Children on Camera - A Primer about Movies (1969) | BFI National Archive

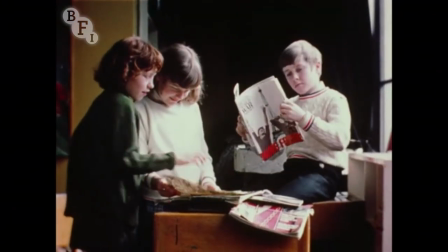(5:26)
Bring the changes in these picture language lessons with a collection of magazines.
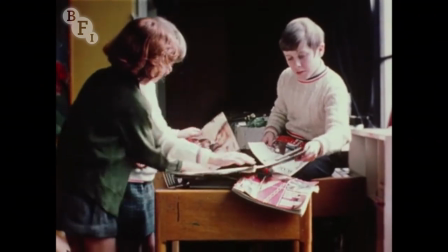(5:32)
Ask the children to select a picture, then pair it up with one from another book.
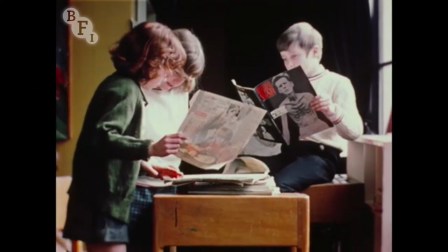(5:38)
The twosome should make a comment, amuse, or create a striking contrast.
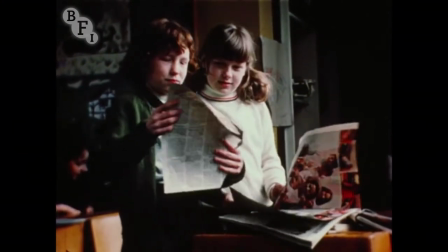(5:44)
Leave some examples on display to speak for themselves.
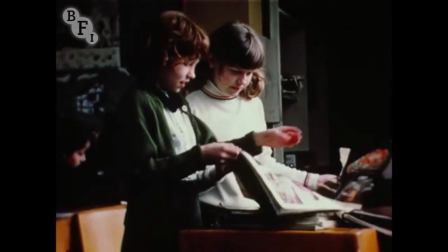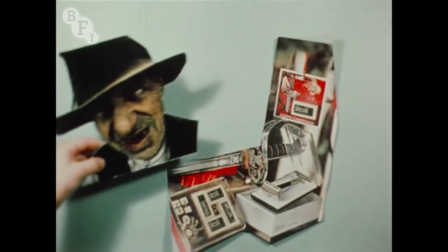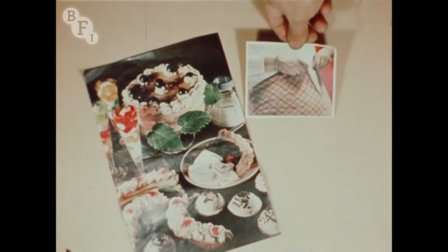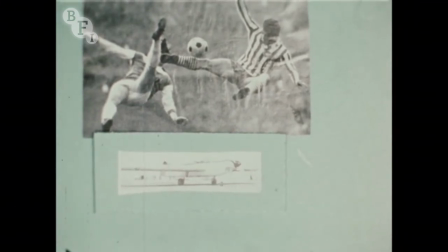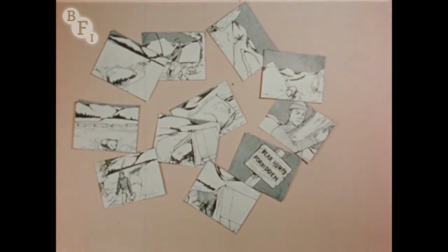(6:22)
Draw sets of pictures like these, or use cartoon strips, or comics without captions.
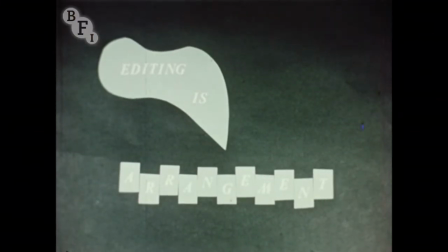(6:29)
Ask each pair of children to arrange them in story order, using every card.
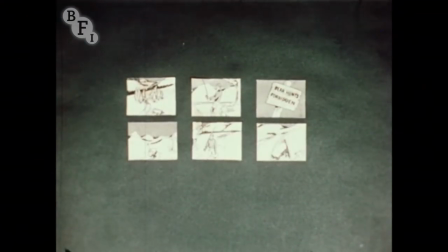(6:35)
In this one, the fisherman returns to his tent, unaware of the bear heading in the same direction.
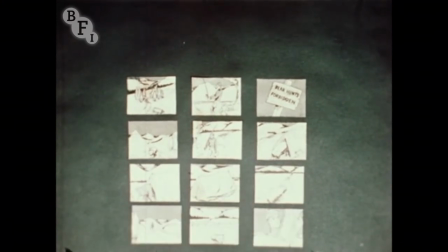(6:42)
The man enters first, followed by the bear.
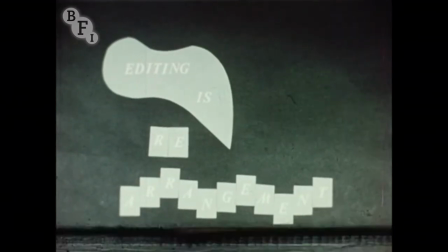(6:50)
Movie shots, like these pictures, can be rearranged.
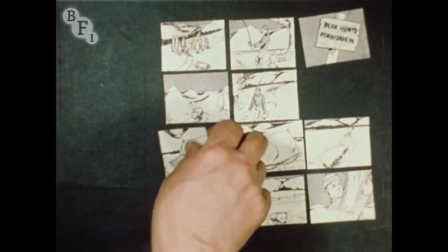(6:55)
By moving four of the cards, it's the bear which is taken by surprise.
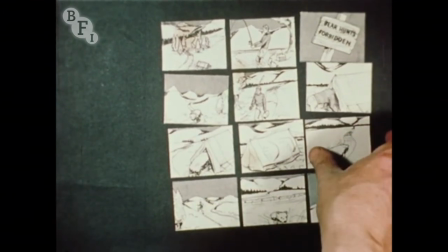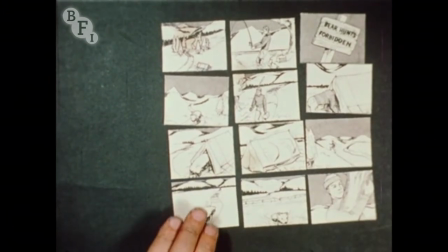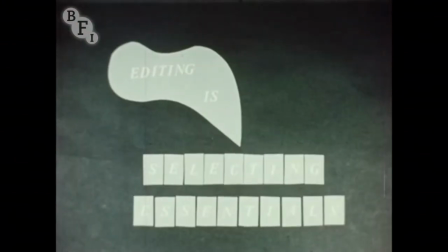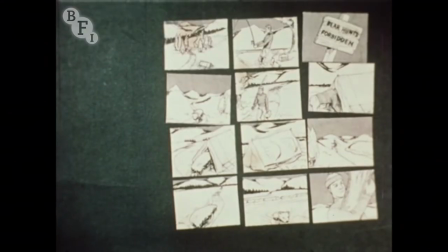(7:15)
Learn to select essentials.
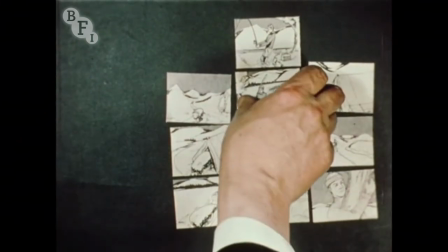(7:18)
Although four of the cards are removed, the storyline is unbroken, but the tempo is speeded up.
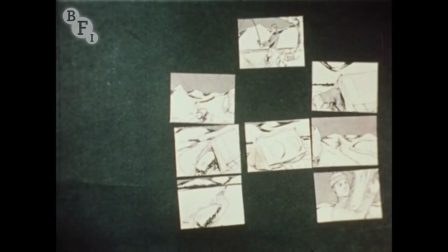(7:29)
Editing is putting the right shot in the right place. See how the picture of the notice board can add a touch of humor.
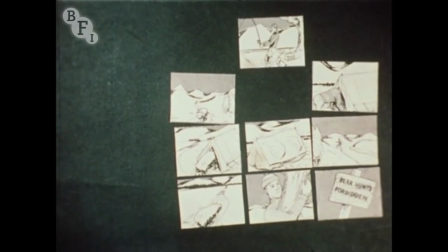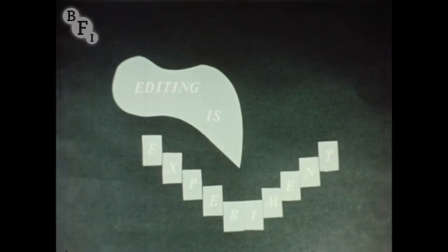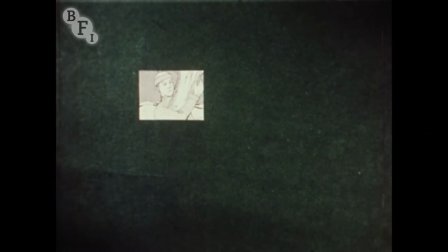(7:54)
The film editor is able to alter speed, content, or meaning through rearrangement.
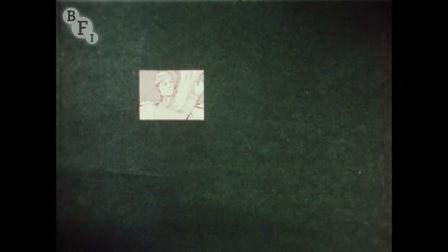(8:01)
The bear story can be changed, and even the camper turned into a dashing hero.
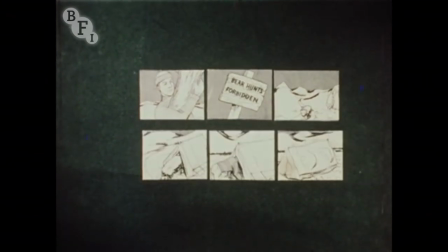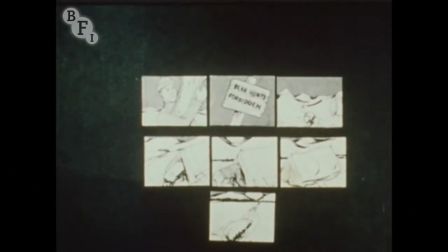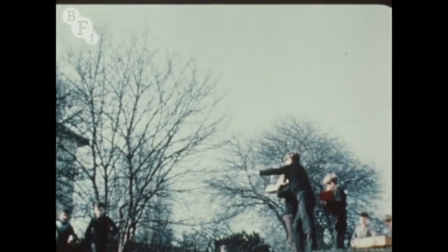(8:17)
Meanwhile, back on the lawn, the children have split up six to a group.
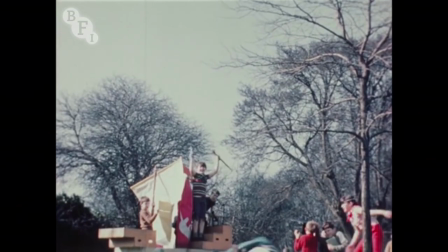(8:22)
A title or topic has been chosen and discussed as a possible film story.
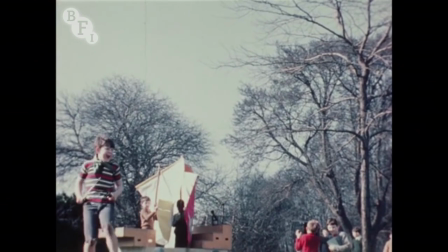(8:29)
With Jack and Jill for a theme, this unit has decided the form of the story.
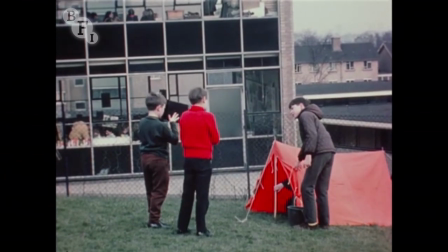(8:35)
Now to tell it piece by piece, just as we did with those printed pictures.
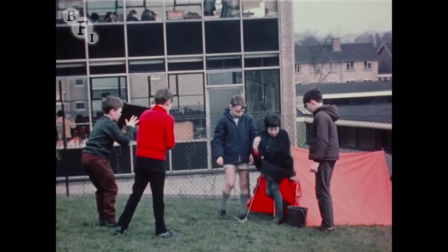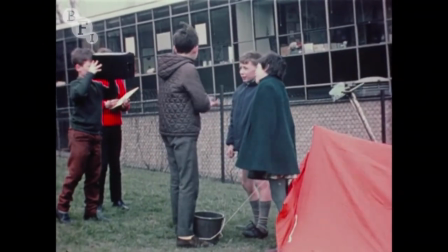(8:49)
The director tells his actors how much of the story to perform in this opening shot.
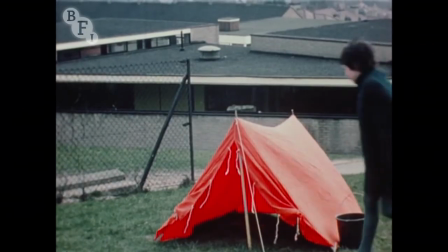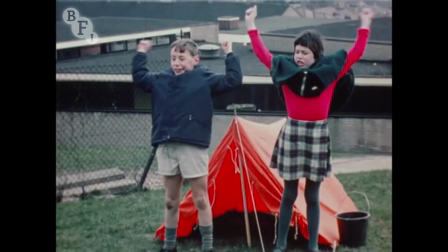(9:03)
The cast must be given the chance to rehearse each little scene. The director should always be open to suggestions from his actors.
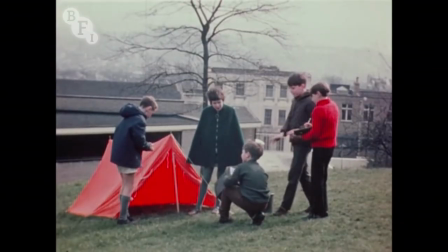(9:13)
But this time, it's the cameraman who needs help.
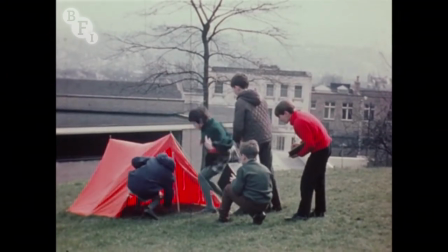(9:18)
Watch the way he waves the camera about, being much too close to the scene.
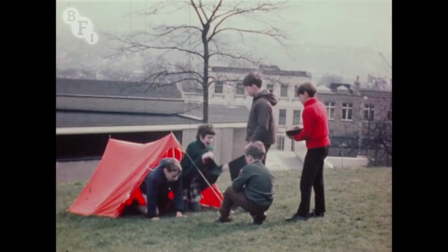(9:25)
Film action must be viewed from a point where all the action can be seen, yet keeping the camera still.